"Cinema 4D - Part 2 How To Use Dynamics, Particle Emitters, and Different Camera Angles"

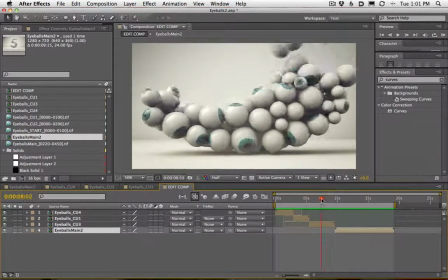So, basically the end of this edit is right when this part of the five gets filled
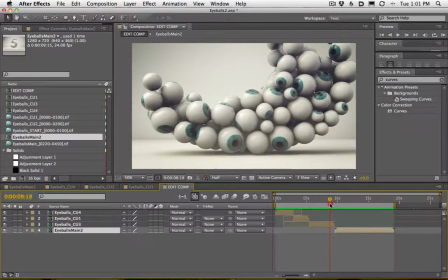and there's like kind of a continuity issue where that just gets filled and then now we cut and look,
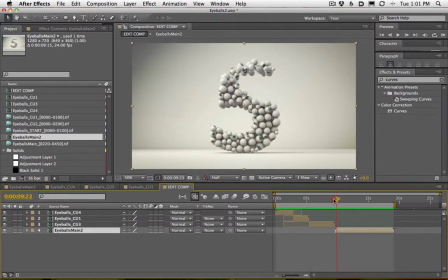we have kind of a full five almost formed. So maybe we come into this render and we wait a
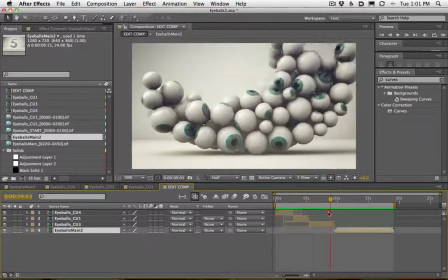little bit longer or we have one more establishing shot before we kind of get out to the edge.
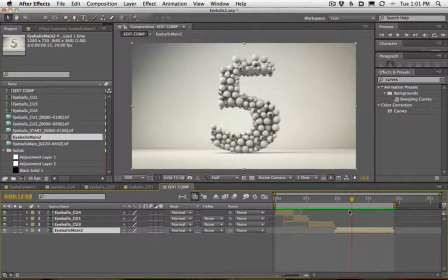That's one little nitpicky thing that you may want to play with but that's one thing I'm seeing in this edit that I'm not a fan of.
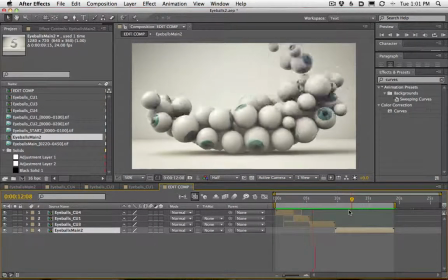So edit one, edit two, edit three, and then out.
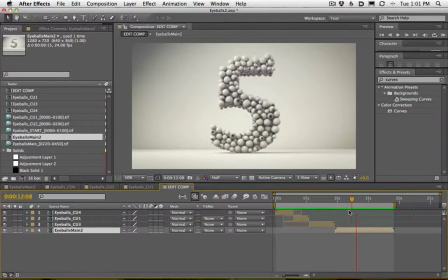Now the end is a little bit boring. I would like a camera move on this. That was another thing that we could probably go back into cinema and re-render out a camera move. But if it's a subtle enough camera move,
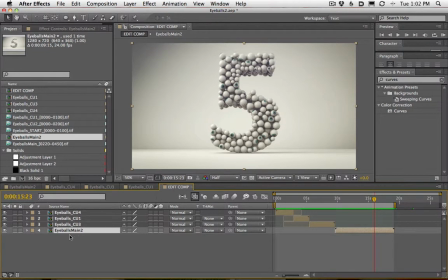we could probably do this in the composition itself so let's open up our eyeballs main comp and
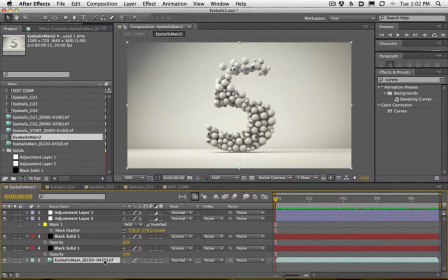add a camera move right from the beginning so let's grab the let's grab the eyeballs main and let's hit scale and let's go to something like I don't know right when went right when it ends somewhere on here let's set a keyframe for scale
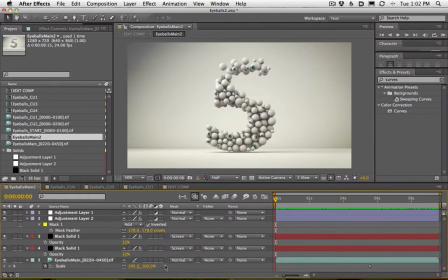at 100% now let's go all the way back up and kind of zoom in we could just grab these numbers and zoom in a little bit. And you know, 110% or so might be enough. But what that's going to do is give us this kind of pullback feeling.
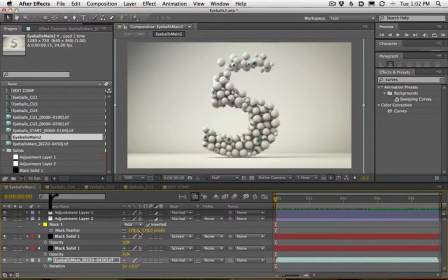And another thing, and I think they do this in the original spot, they also have a little bit of rotation. So I can add a new keyframe for rotation, hit U to see both sets of keyframes.
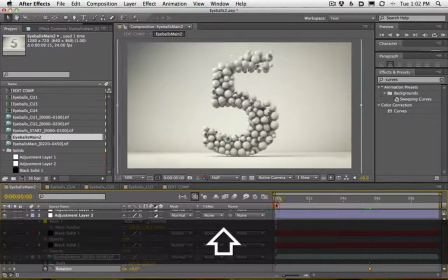I'm going to set this to be zero, and I'm going to set this to be something like three degrees.
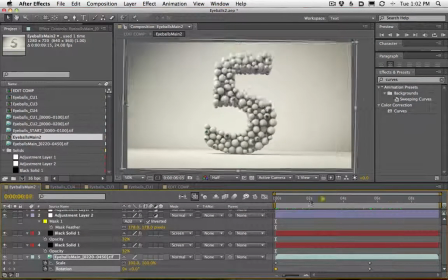So now it's actually going to go back in and in. Maybe even three degrees is too much.
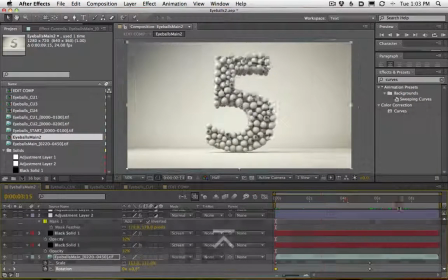Real subtle kind of movements here go a long way. So now we go, we kind of fly out of it.
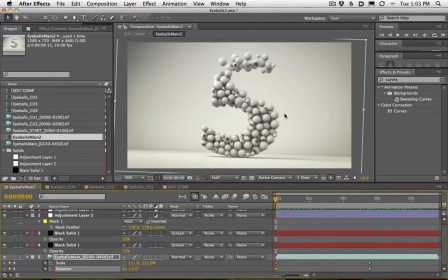And you know what? 110% or so is usually enough to keep things sharp, to not screw too much with resolution.
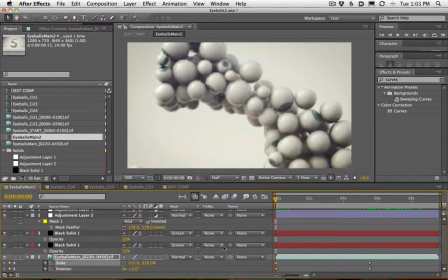If you zoom way up, of course, it's going to look all low res and crappy.
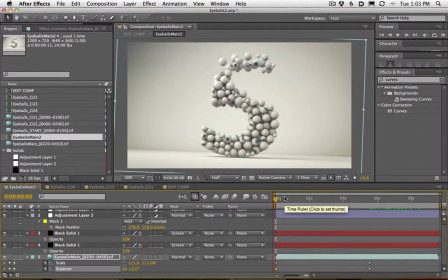But 10, 15-ish percent, especially if there's movement on it. It's usually enough to kind of not have to go back and do a re-render. So here we are. We got our keyframes. One thing I'm going to do is set these last keyframes to be easy ease keyframes.
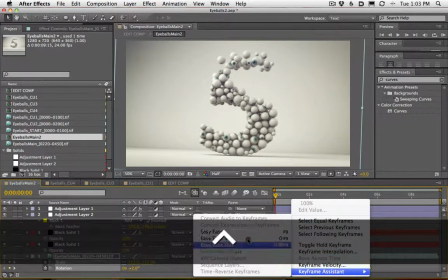And let me make sure I set that right. Easy ease. Boom. So now we're just going to ease into that move.
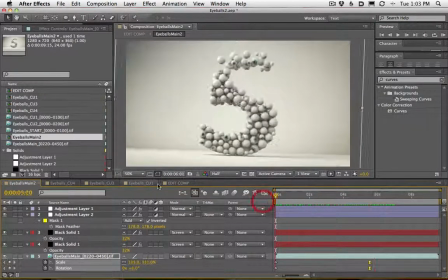Looking good. Now when we come back out to the edit comp,
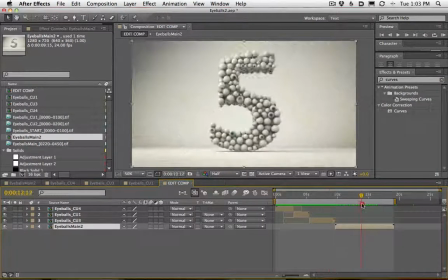you're going to see it does the zoom right there boom okay so that's just adding a little bit of kind of
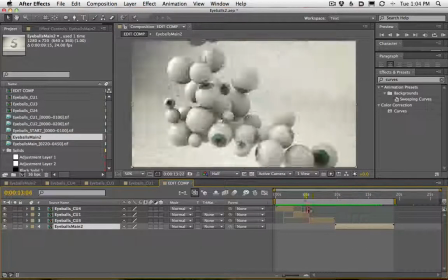action right there a little bit of movement and it's
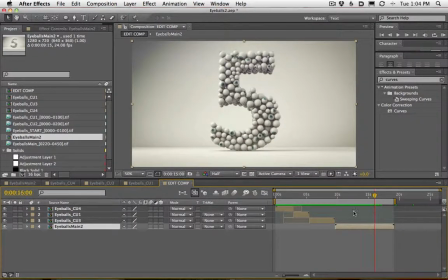looking pretty good all right cool so what do we do from here
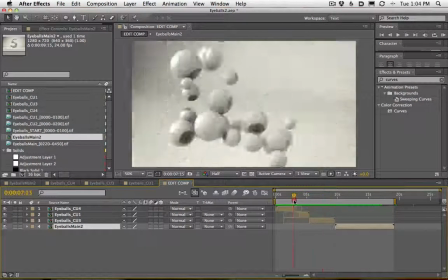we have our edit let's let's pretend we're we're we're feeling good about our edit and
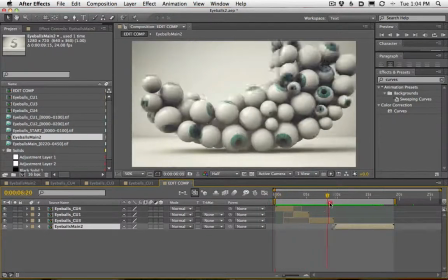we're doing the whole thing let's talk about overall
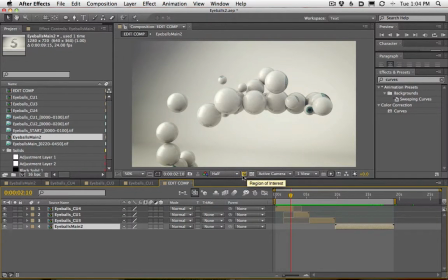color correction and also some motion blur something I'm really missing from all this is it's all too sharp and these these spheres are kind of going too fast to not have any motion blur on it so let's first of all go in and add some motion blur um i use real smart mo real
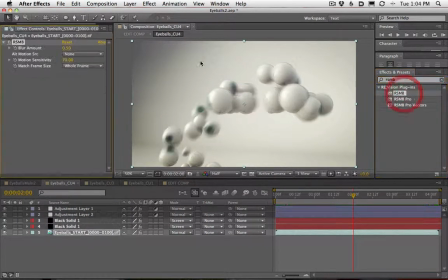smart motion blur rsmb and i use it i usually turn it way down just like a point two or point three you can see now we're starting to
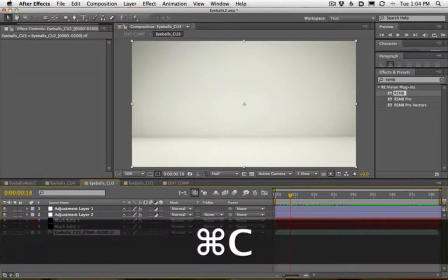get some motion blur built in and i'm just going to go ahead and copy this into everything else and that's going to give us all the scenes, some nice motion blur.
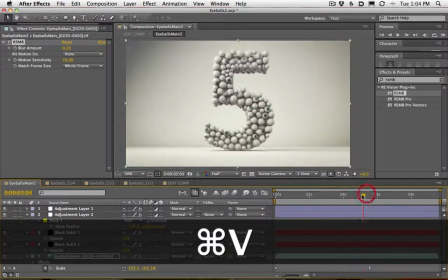It's already in there. Where's our last one? Main probably needs it. And main, the settings may have to be tweaked because our camera angle is so much different.
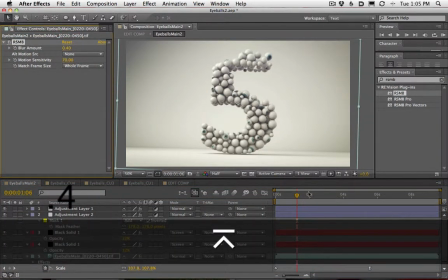So maybe more motion blur out on the main render.
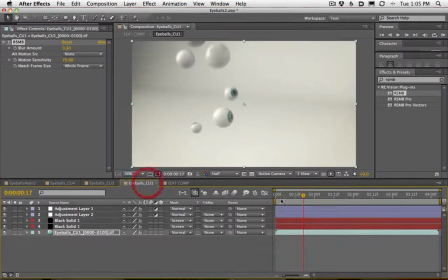And that's because the scale is different. Up here we're way close and a little bit of motion blur goes a long way because we're so close.
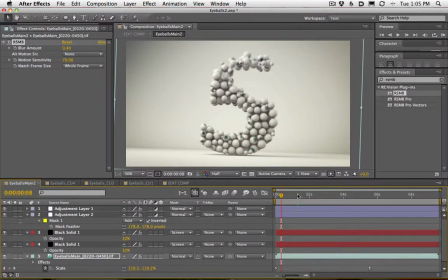When we're this far out, you may have to turn it up a little bit.